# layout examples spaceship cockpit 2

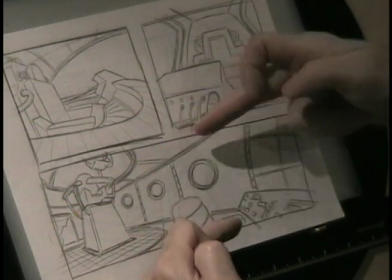4:03 And you can see the way I've got the lines on the ceiling and the floor are actually flaring up and away out of the field.
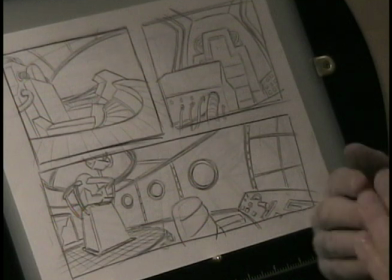4:11 That means that basically it's coming closer to us, number one, but it's also a sense that we're rotating the camera in its point of view,
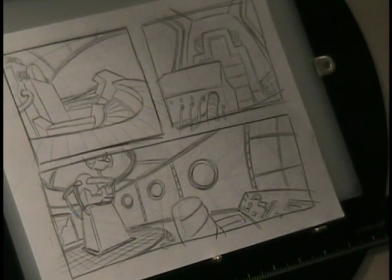4:20 looking from one point of view, and then it's pivoting the camera around to show the character in this position here. So that's when we get away with a little bit of a warp perspective, by bending some of the lines within the environment. And we'll have more examples of this type of a thing in some of the other examples later on.
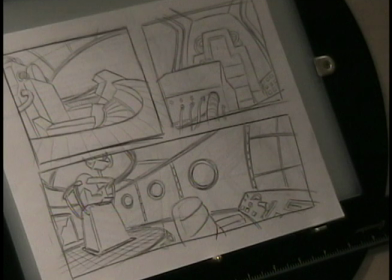4:39 Now this final one, which is the one that I'm actually using for the final cleanup version of the background, is a more traditional profile 1-point perspective layout.
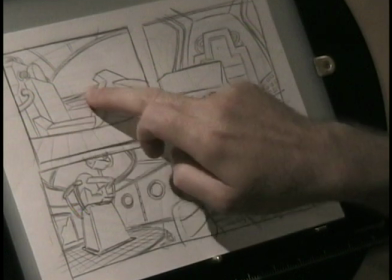4:49 And we can see here that the seat is set up so that the vanishing point is somewhere roughly in and around there where that tick line is.
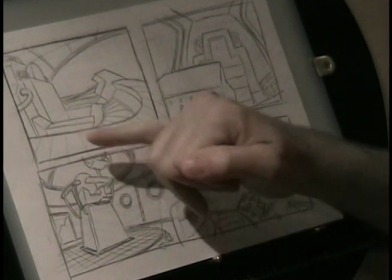4:57 That's usually the way I like to draw my horizon line, well, or my vanishing points, is I have a horizon line across here,
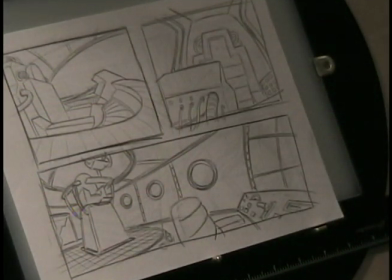5:04 and then wherever the vanishing point is, I'll put a little slash through it so that it's quite clear as opposed to a little fuzzy ball. You want to make sure that it's nice and clean in its descriptive of what it is you want it to be.
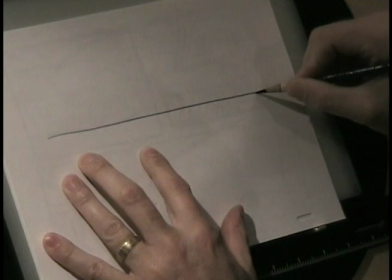5:17 So as an example, I'd have a horizon line that runs through here like this, and rather than doing a vanishing point that's like that,
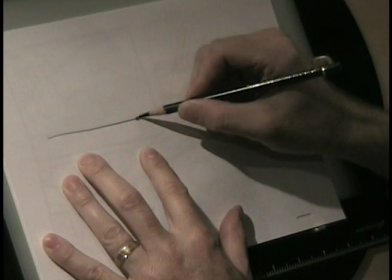5:24 because that way I don't know if my vanishing point is over here on this side of the fuzzball or if it's over here on this side of the fuzzball.
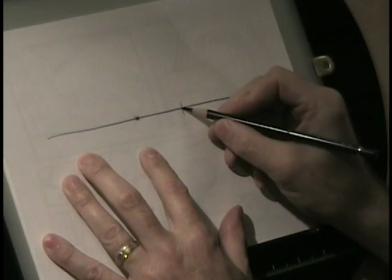5:30 If I just put a slash line through there, then the intersection point is where my actual vanishing point would be.
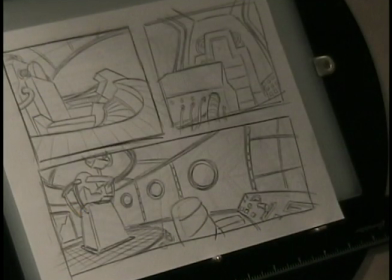5:37 So it just makes it a little bit more clear. So in this one here, like I said, it's a one-point perspective profile view.
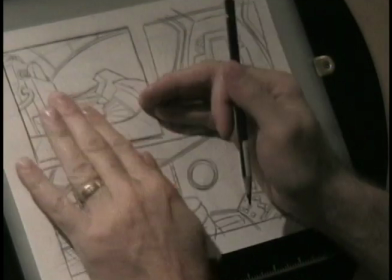5:45 Although it has this element over here on the side far
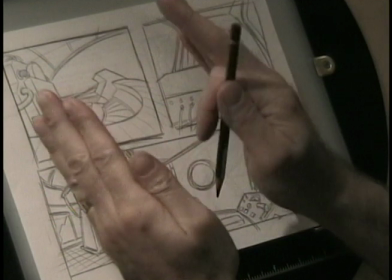5:50 enough off to the side that it does present a slight three-quarter front view of the character.
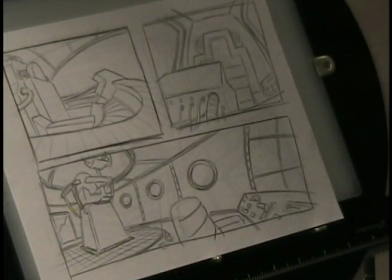5:55 We wouldn't be seeing the character necessarily straight on side view. We'd see slight front of the face.
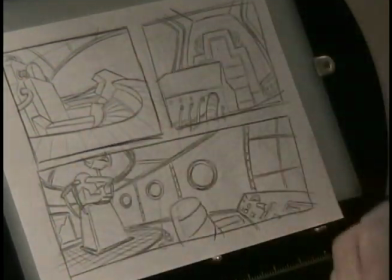6:00 And then we also see the front face of the control panels over here because it's splitting apart and has the shared vanishing point that's right here.
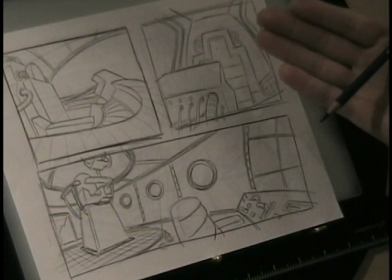6:09 So it allows us to not only see the control panels in front of the character, but the front of the character on the opposite side as well.
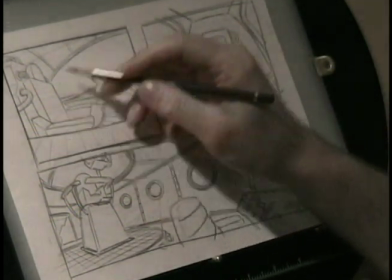6:15 And in this one, you can see I've very lightly sketched, and with all these
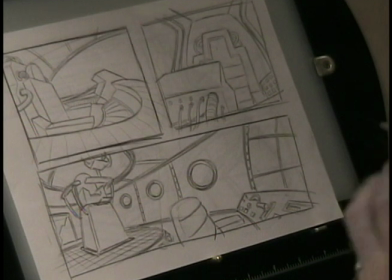6:20 thumbnail sketches that you're looking at through the entire examples here,
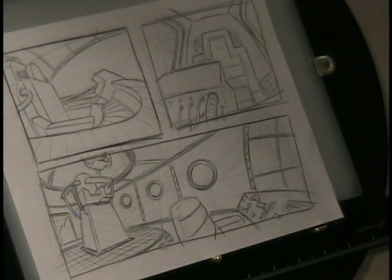6:25 most of these took roughly about 10 minutes to draw. And I'm not saying that to try and brag or anything. It's just that they're very, very quick poses or quick sketches just to get the idea. Not a lot of detail, just something that describes what it is that I want to see within the entire scene.
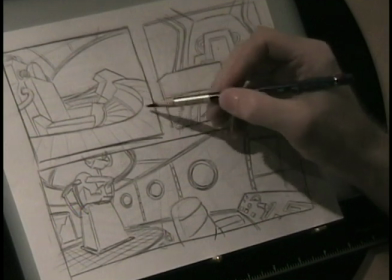6:42 So in this instance here, you can see I've got a little bit of a grid here, or cross contour,
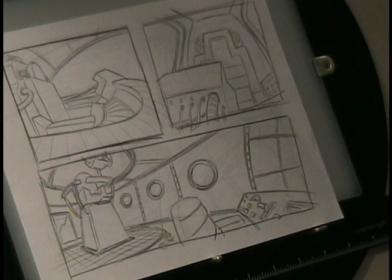6:47 to describe the shape of that form that's going around the edge there. Now if we take a look now at the final layout,
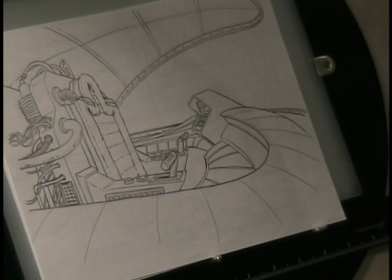6:59 you'll see here that the final version is now a lot more cleaned up. Obviously, there are a lot more details on it as well.
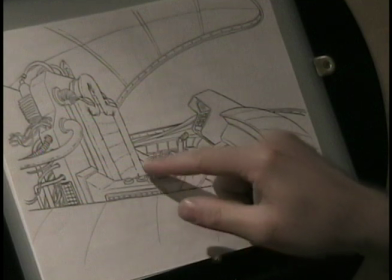7:05 You'll notice the introduction of the hand controls, the padding that's around the seat, a lot of the
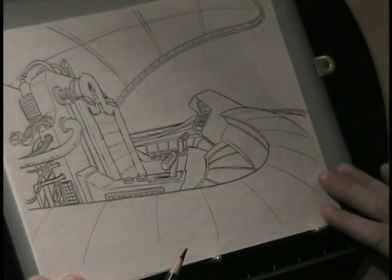7:12 hoses and pipes and things like that that are coming from around the side.
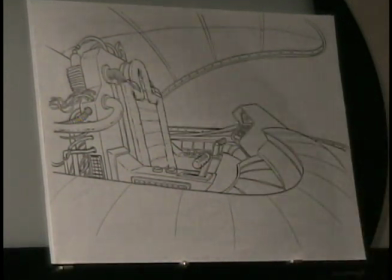7:20 So you can see that there's quite a bit more detail taking place on the layout, and that's the whole idea, is that with your thumbnail sketches, you're basically taking the germ of the idea, the initial idea that you had in your brain, as we see with the one that we have here,
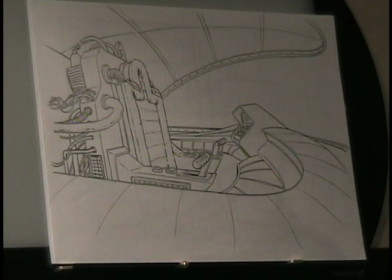7:36 and then we're translating that into the final version of what the layout is going to look like. So there will be additions to the environment. There will be things that are taken away, altered, and shifted around, etc., to meet the needs of what it is that you actually want to put into it.
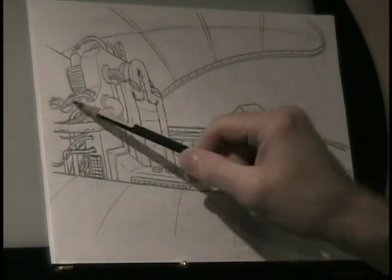7:52 So with this one here, I've just had a little bit of fun with some of the wires hanging off the back end here, and some of the various shapes, and a little glass tube
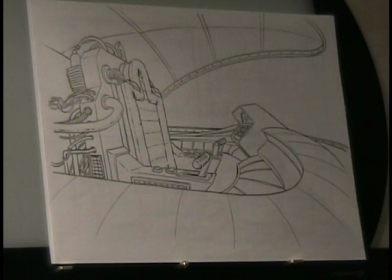8:02 in the background there. Little dials and switches and buttons and things like that. So this is a fun layout to do.
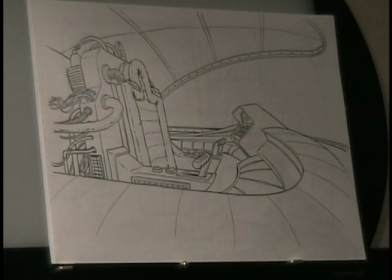8:10 I really enjoyed this one, and of course with this type of a setup, there would be various ways of breaking it up. This is the single layer of the whole thing, but you could separate it out so that you had a star field in behind this area here of
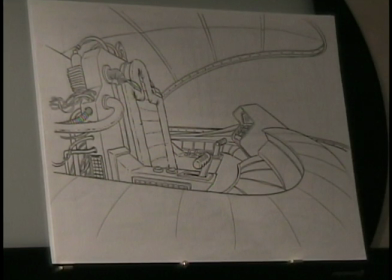8:26 the sky, or the star field, outer space, and that would be panned through the scene as we remain static on this area here. And so everything else within the environment would actually be an overlay, or an overlay underlay,
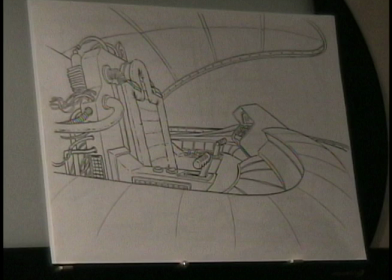8:43 or an underlay, depending on how it relates to the character specifically. Now again, within layout terms,
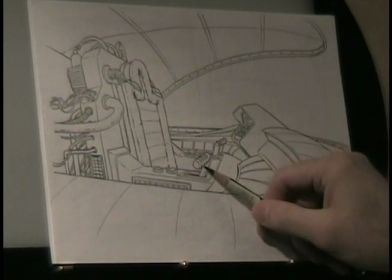8:53 if the character was to be manipulating these control handle things here, then those would be on separate levels again,
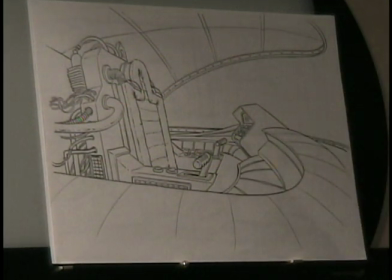9:00 so that if the character was doing some sort of a shifting movement to control the pitch and yaw of the spaceship, they would be able to do that. And then there would be this arm of the
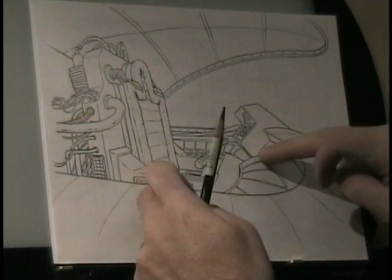9:15 chair would be on a separate level above, as well as the control panel here, probably cutting it right along this edge here.
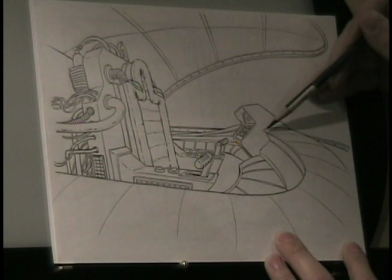9:22 So this entire section right here, right around like that, down here,
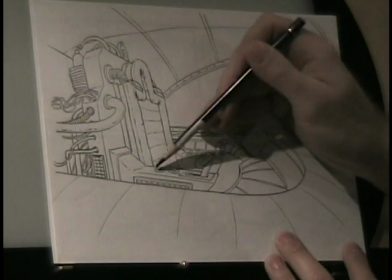9:27 around, and then up into the arm and back over like this into this part here.
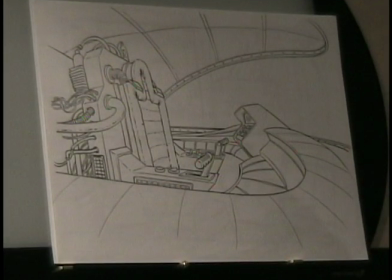9:32 That entire section would be a separate overlay element that would lay on top of the character level, so that way you wouldn't have to deal with a match line with the legs coming down here either. So that's the way that this layout has been done.
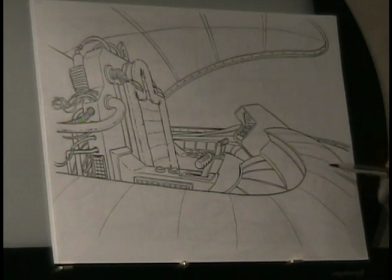9:46 You can see a lot of the contours are on here to describe the curvature and roundness of it. Same thing with these strapping pieces up in the ceiling here to describe how the top of the cockpit wraps around.
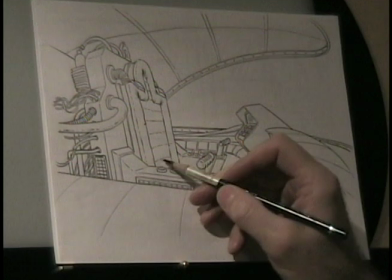10:00 Also adding little lines like this in here will describe perspective a little bit better.
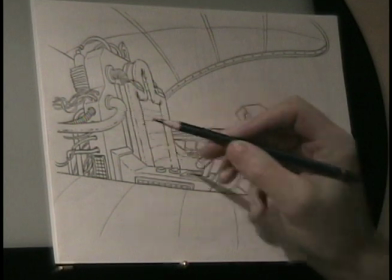10:05 You give out a plane, and creating ellipses around tubes and the ends of tubes will also help to describe the roundness of those as well.